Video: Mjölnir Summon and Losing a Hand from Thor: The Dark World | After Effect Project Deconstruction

guys, welcome back to Goatman. My name is Joe Barlow, and today I've got another visual effect deconstruction for you. If you've been watching this series so far, then you know I've been attempting to recreate a visual effect from every single Marvel film. This week we've got Thor 2, The Dark World, and I've attempted to recreate the scene where Thor gets his hand chopped off by Loki. This originally was uploaded on Instagram, so if you're not already following me there, then do be sure to click the link in the description. But if you haven't seen it already, don't worry, here it is.
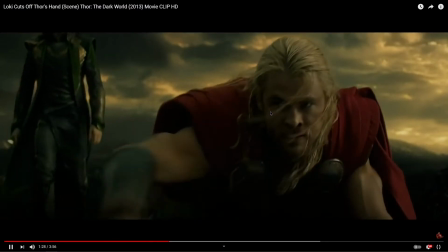Alright, so this is the scene that we are going to be replicating today. This is where Loki chops Thor's hand off in Thor the Dark World.
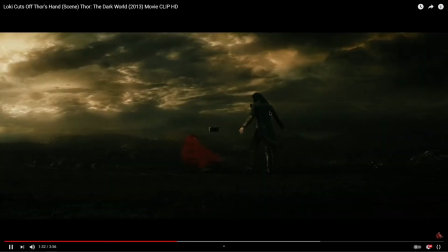There it is.
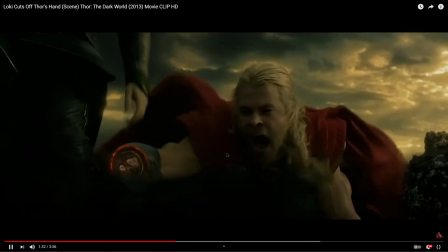So a couple of things happen in this shot, and we mainly replicate the hand chopping off, but we also do some things with Thor's hammer.
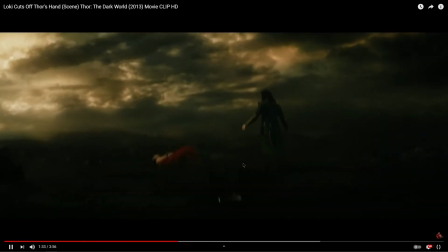So let's just watch it through a couple of times and get to sort of see what's actually happening.
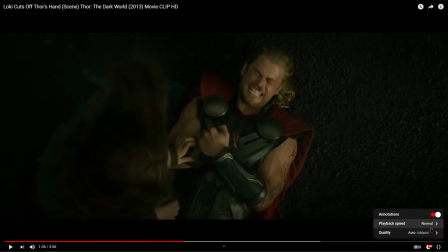It's quite a dark shot being in this dark world.
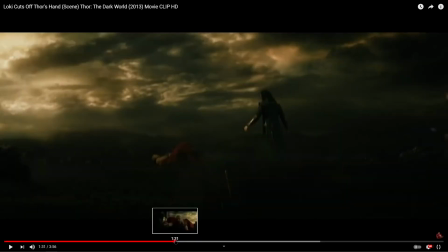But if we go down to 0.25 speed and play it through again, we might be able to see a couple of things that we might have missed.
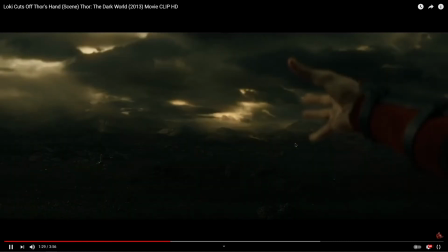So we've got Thor reaching out for his hammer, and his hammer is just here. I'm not sure how well you can see that. And it does lift and start to move towards him when Loki grabs his hand.
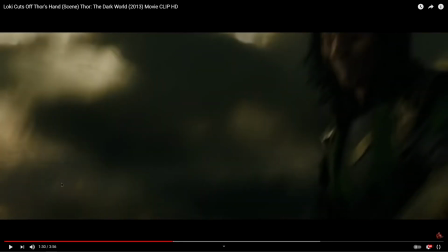So the hammer's on its way, and this is something we replicated in the shot. Loki chops off Thor's hand.
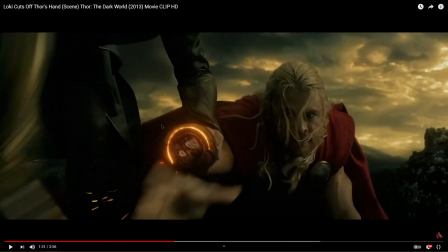And this is where we did a lot of the replicating. With this, we've got like the inner bones and sort of systems of the arm there. We've got this ring of fire.
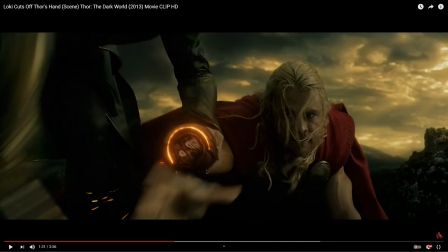Now, I assume this is because he's just chopped through Thor's metal brace, but I'm not wearing that in the video, but I still did that sort of fire ring. And then we've got the hand falling off. We've got a few sparks.
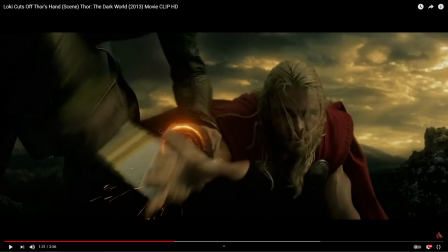I did notice, if I'm really quick here, there's like this warp effect around Thor's hand as it is chopped off.
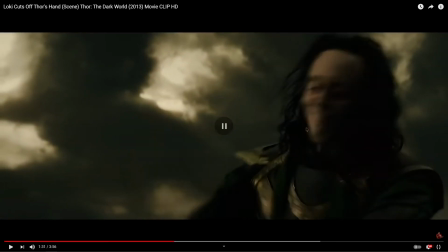I really can't pause this in time. Like here, this sort of warp effect.
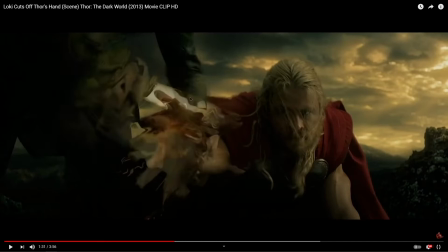Now I didn't do that. I'm not sure what this was meant to sort of be. Magic, maybe, I don't know. Maybe this was sort of a tell by the visual effects artist that this was a spell from Loki.
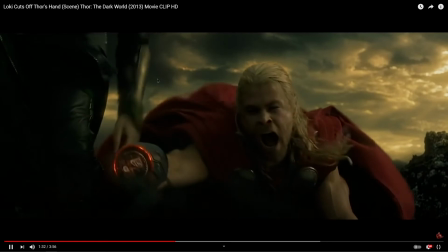But that was there. I missed out on that.
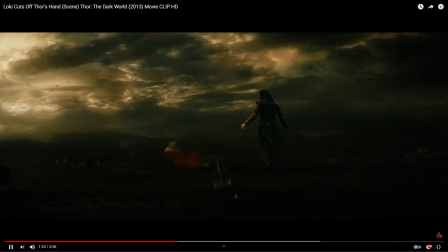And then the next shot, we see Thor's hammer just sort of fall into the ground because he was calling it, and now he's no longer summoning it. So that's what we took from this shot, and we went over to After Effects and we created this.
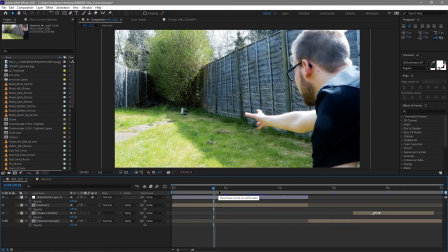We've got me reaching for the hammer.
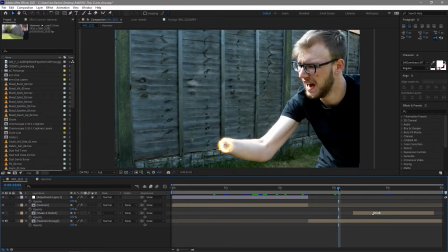It does a bit of movement, and then we've got a second shot where my hand's been chopped off and the hammer goes through this fence here.
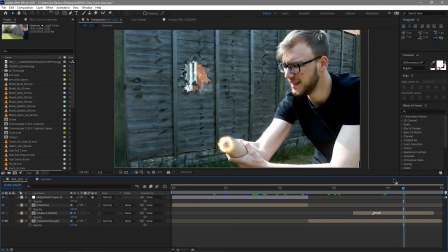I'll talk a little bit more about that when we get to that shot, but let's just go over to shot one.
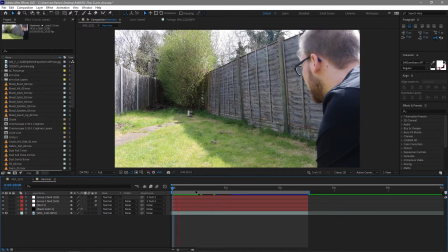So as you've already seen in this shot, what we have is Thor's hammer here,
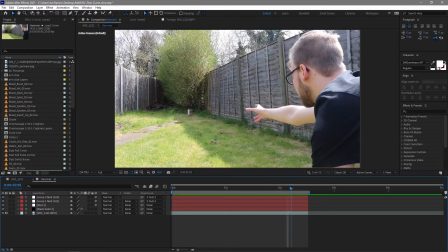Mjölnir maybe, lifting up ever so slightly and coming towards my hand. It's just the start of this sort of this movement.
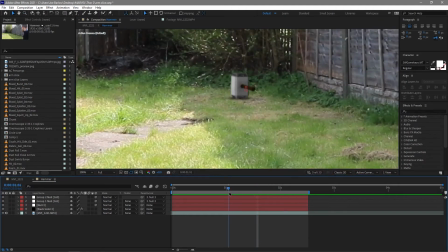Now what you'll see if I just zoom in slightly is we've got a bit of a shadow on the ground which fades as the hammer comes away, and then just a bit of rotation animation and sort of it lifting there to try and mimic how it would move.
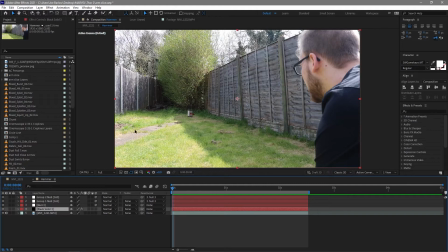Now, there's not much more to go into other than that,
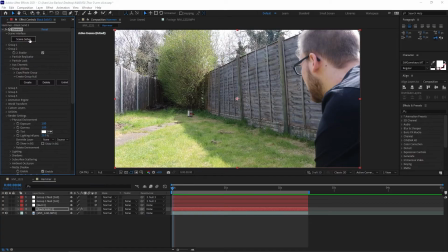but I will go into the Element 3D setup and just show you a few things inside of here.
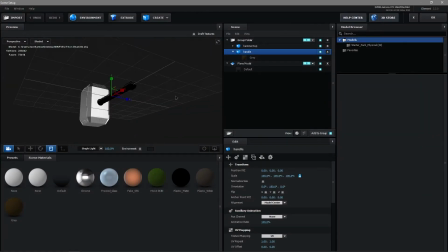So we've got the hammer model.
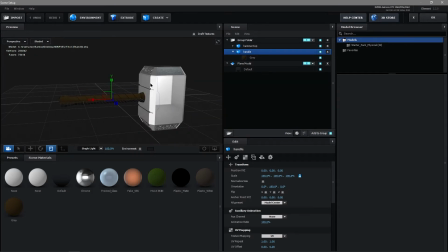This was a printable object, a 3D printable object, which I've just converted into something that can be animated.
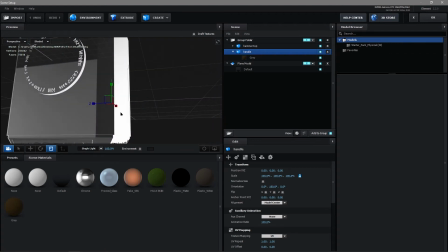Nice detail on that hammer there.
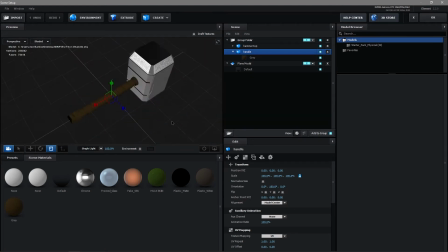I've added a texture of just sort of like this chrome texture, and then this pretty blank brown texture for the handle.
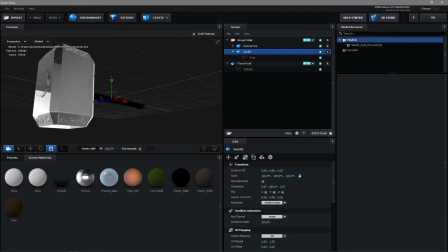So I've got the sort of similar looking textures there, and then there is also this hidden texture.
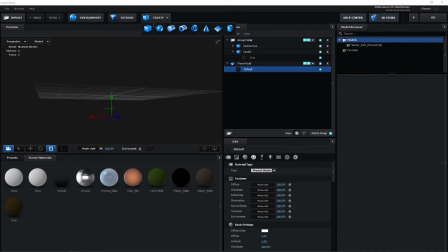Now this is just a plane like this.